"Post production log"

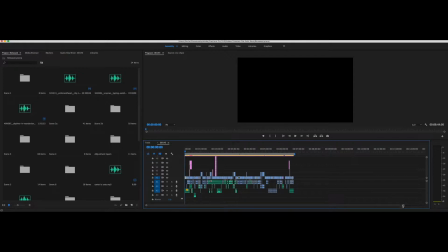So, first of all, what I did is I created an adjustment layer and placed it on top of all my footage, all the whole movie, and then cut up in different pieces where I wanted the colour to change. So, first of all, this scene, I had an SL Gold Rush LDR filter and set the intensity to 80,
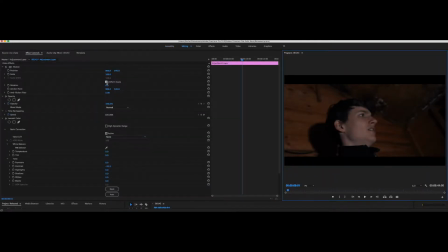and then set the contrast to minus 32.3 so everything stands out more. Then I made the wood, this makes the wood look warmer, so that's more orange, so therefore it looks a bit more menacing and it gives it more of a cinematic feel.
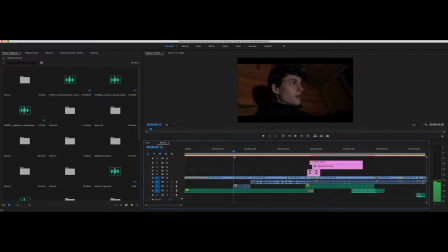Then I maintain continuity by matching up the actor's action in the shot before to the next clip. So for example, when Elliot lifts his head he's sort of looking up. I matched that with the next clip there, as you can see.
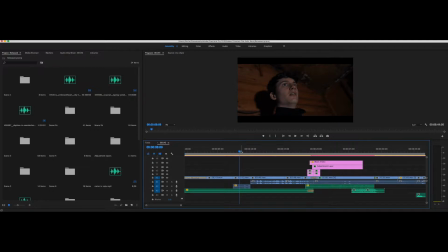And then so when he's struggling with his hands, I made sure the clip started off as him struggling, not resting, because otherwise it wouldn't fit as well with the shot before, because we knew he was struggling, and if it was still, it wouldn't make as much sense.
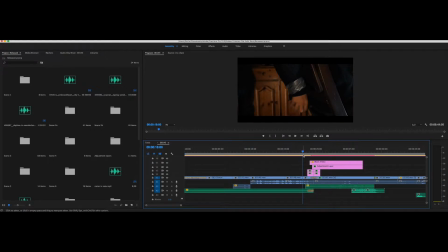Then here I created narrative by having a slow pace at the start, then slowly building pace, becoming more intense. Also by showing them the shots of his hands. Also by showing the shots of his hands allows the audience to know he's tied up. I placed the wind ambience noise over the scene, which makes it all seem more eerie, and without it doesn't create the same atmosphere.
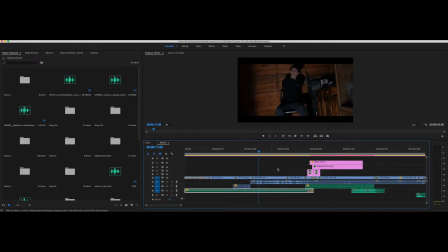Then I faded it out at the end of the scene, so it didn't sound too abrupt when the sound changes from the next scene. Also used some dialogue from this clip over the next two clips, so it makes the scene flow a lot better because there is continuous audio flowing throughout.
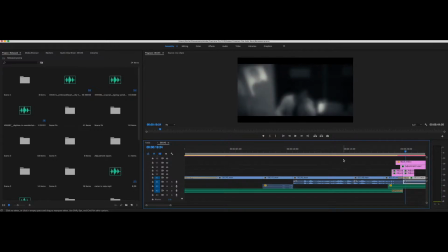I placed a cross-dissolve transition on the first clip and made it 3 seconds long, so it slowly builds tension instead of getting straight into the action. Then I made an adjustment layer and placed them above the clips and made it the length of how long I want the transition to be.
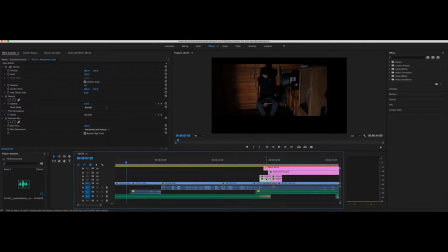On the adjustment layer, I placed a Gaussian blur and added a keyframe on the opacity. So at the beginning of the adjustment layer, it was 0, and then in the middle it got to 100, and at the end it went back to 0 again. So it starts off, it slowly fades in, gets more blurry, and then drops back down into a new clip.
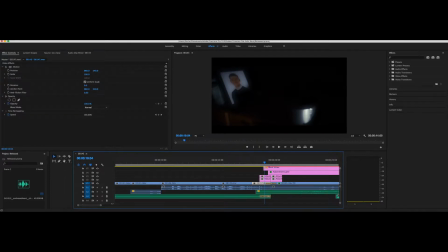And then the two clips I did a cross dissolve, so therefore it helps the transition.
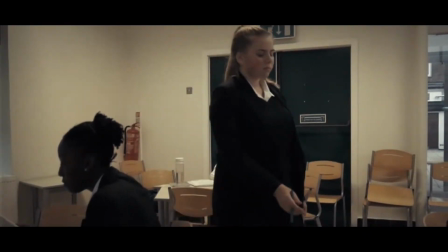It seems a lot more smooth and just gives it more of an effect, just so the audience know that it's a flashback rather than just a simple cut.
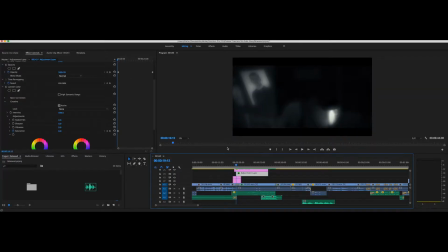So on the shot where Noah is sitting alone at the cafeteria table,
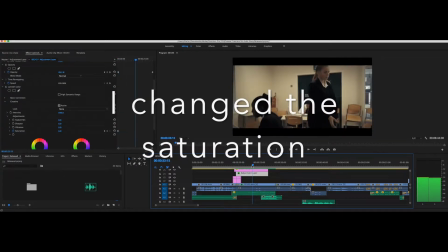I added a new adjustment layer and put a black and white effect on it, and then keyframe the opacity so it's 100% at the start,
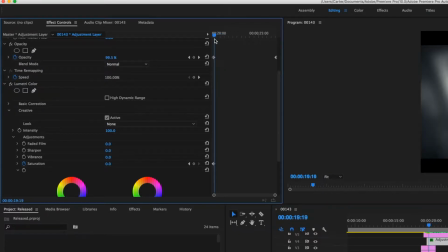then 0%. This was to emphasise that we're going back in time. I made a black video and made an eclipse mask.
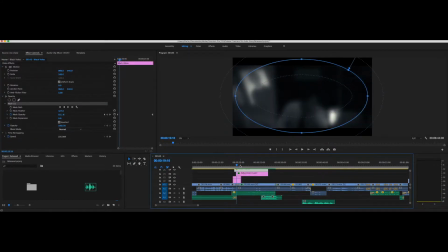This meant that when the mask was placed down, it cuts a hole in the black video, allowing us to see the layer beneath.
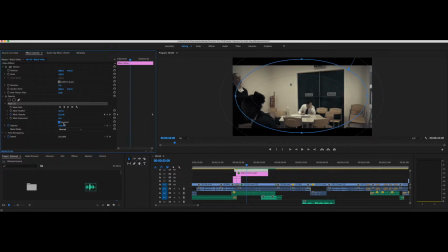I clicked the invert and then used the feather tool on the adjustment layer above.
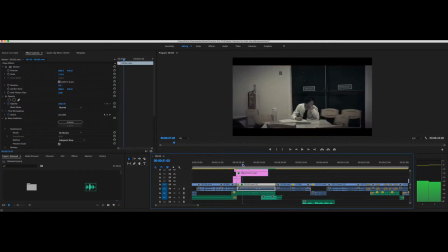This is so I can get a vignette sort of effect, and then I can fade it out when I want to by using the opacity and so on.
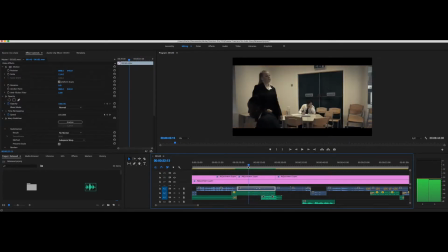Then on the adjustment layer above, I cut the clip where I wanted it to start, so I could use a completely new colour, and yeah, so I started from a new canvas, as you'd say, and then we'll see. I used the Gold Rush LDR and set the intensity to 80.
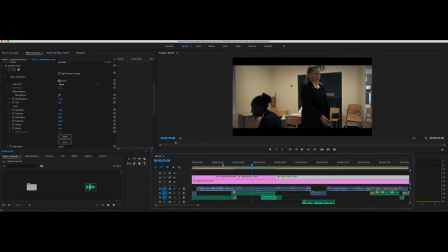Use a temperature of minus 7.7, so it gives it a bit more, so it feels a bit more colder and feels more uncomfortable.
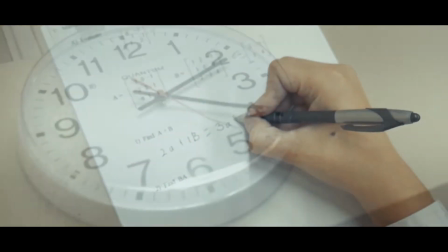And then I set the exposure to minus 0.4, contrast to 4.6,
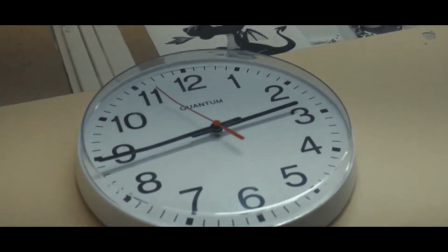highlights to 29.2, and the shadows to 44.6. Here I made sure she hadn't walked too far past him, as in this next shot it would look as if she has gone backwards,
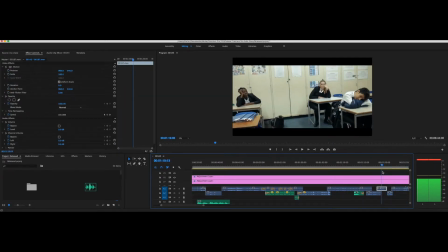or when he hands the paper down, I edit it so the two clips flow well together. For example, the paper is placed down straight away instead of a couple seconds after.
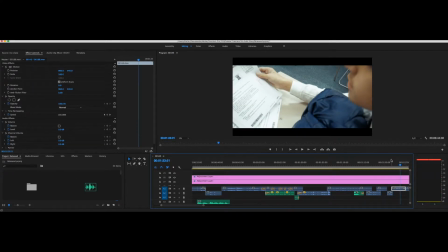Otherwise, it wouldn't have looked like a fluid motion.
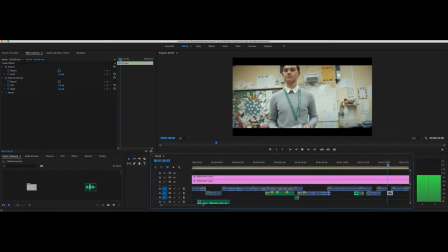It would have looked a bit static and a bit out of place.
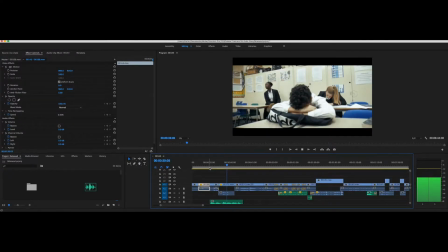And here I created narrative by adding a voiceover so the audience can understand the importance of this scene and that this is a younger version of Noah.
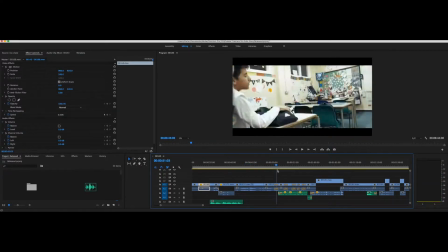I also kept fading in and out of clips of a clock and test paper to show how time was passing by.
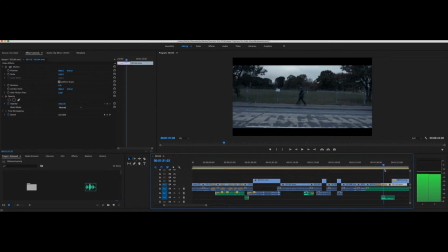Finally, I did an effect where I had younger Noah walking by, then it slowly fades into older Noah. Just to show how he has now grown up, I cut the clip where I wanted the younger Noah to end, and then
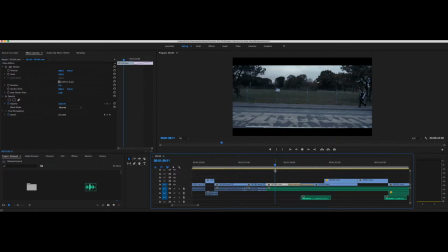put the next clip in where older Noah is, and they're roughly at the same spot. So when I did a cross dissolve between the two clips, it looks as if he's really grown up, and we can see the change in height and so on. On the first clip, I added a cafeteria bell
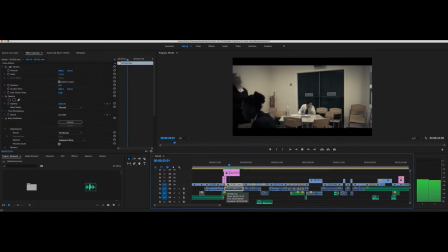So on the first clip I did a cafeteria sound, so like people dropping utensils, people talking and stuff like that, so it feels a bit more realistic. And then I added a bell, and it slowly gets louder.
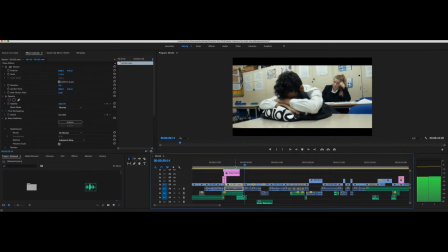So then until it ends at the very first second of the next clip. Just so it feels a bit more menacing, and I think it's a nice transition between the two clips. Then I use a few J cuts so to make the scene flow a lot better.
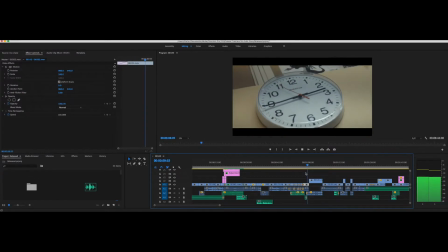For instance, clock video starts talking, then we see a video. For example, there's a clock, and then we hear the teacher start talking, and then we see the clip of the teacher talking. So it just feels a bit more real, and I feel like it's video of him talking.
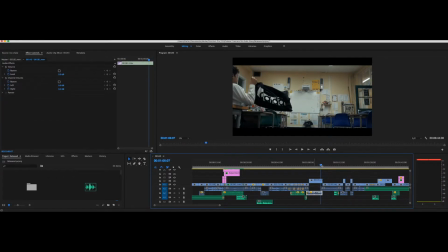The audio leads into the next clip. So then I did it again here and carried the audio over onto the cutaway.
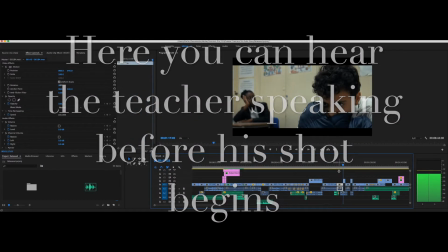Also, this is so the change in sound, e.g. ambience, will feel consistent throughout and not make a cut seem so noticeable.
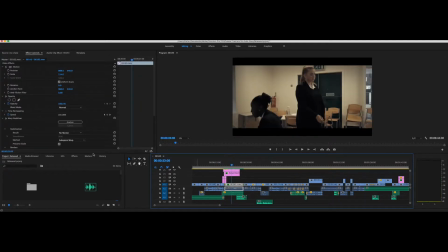On the first clip, I put a stabilisation effect on the video, so it made the zoom and camera movement backwards appear a lot smoother, because before it was very shaky.
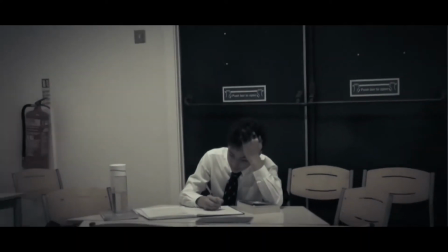The stabilisation effect made it just feel that bit smoother and just a bit more satisfying to watch.
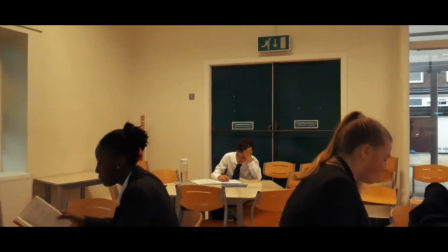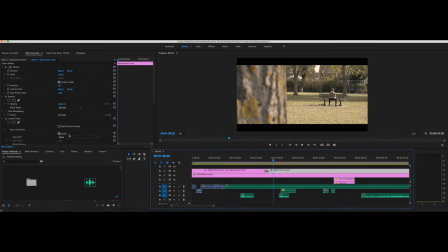So then for the next scene, I didn't use a preset, I just adjusted the temperature to 32.3 and the exposure to minus 0.2 and the contrast to 4.6. And then the highlight to 29.2 and the shadows to 4.6. This gives a warmer feel to the scene.
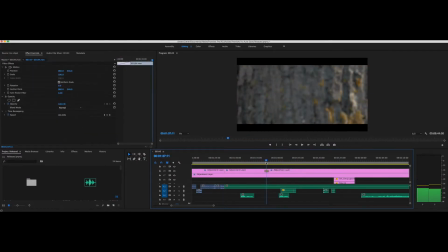Then I faded the two adjustment layers together from this scene and the scene before, so it didn't seem so much of a change,
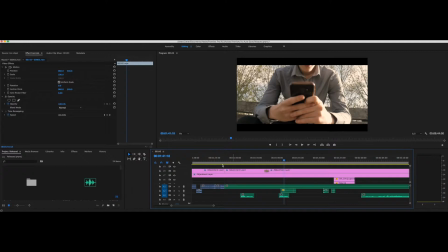and then it slowly faded in, and it felt a lot smoother and almost
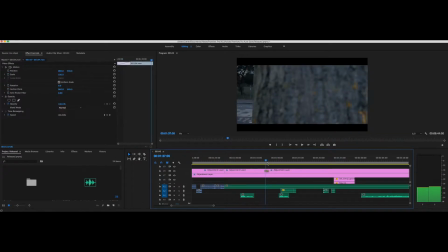unnoticeable. Then here I cut the clip where he has both hands on the phone.
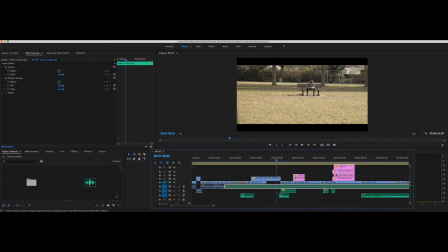This is so it matched up nicely with the next shot. Then as he lifts his head, I made sure in the next clip that they was roughly in the same place, so therefore I maintain continuity by matching up the actions between each shot. Once again, I've added a voiceover so the audience can understand the next part of the story.
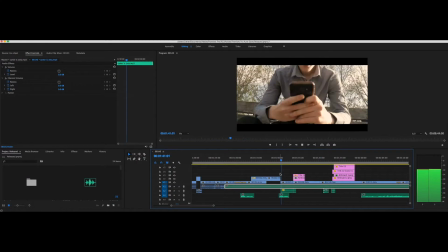Also, I've used long clips so the audience can understand Noah is nervous, and to ask about this girl and how this job for him was a big deal. So I just created narrative by using the shot lengths and durations and so on.
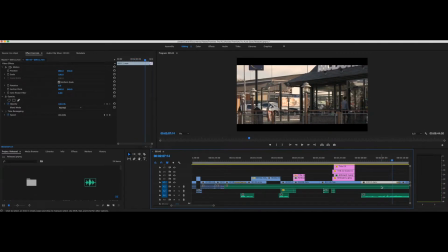Then I added the wind ambient sound effect over the scene because some of my sound was a bit distorted, and the sound effect keeps the audio sounding consistent throughout. I also added a few text message sound effects and typing sound effects to make it seem as if he was actually communicating with someone.
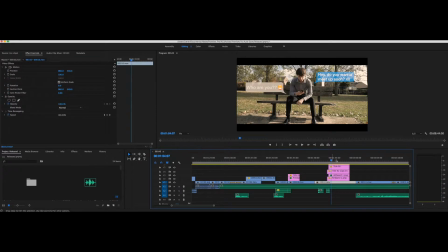I set the audio gain to minus 10 dB so the sound isn't overpowering and just very subtle. Then I added some city traffic sound effects when he was applying for a job, and it makes it seem as if it was very busy because you can see all the cars in the background.
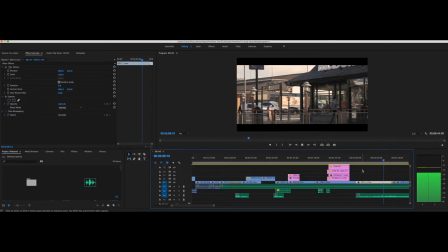So I didn't want to use the wind ambience, otherwise it didn't feel as natural because you could tell there's cars going on around.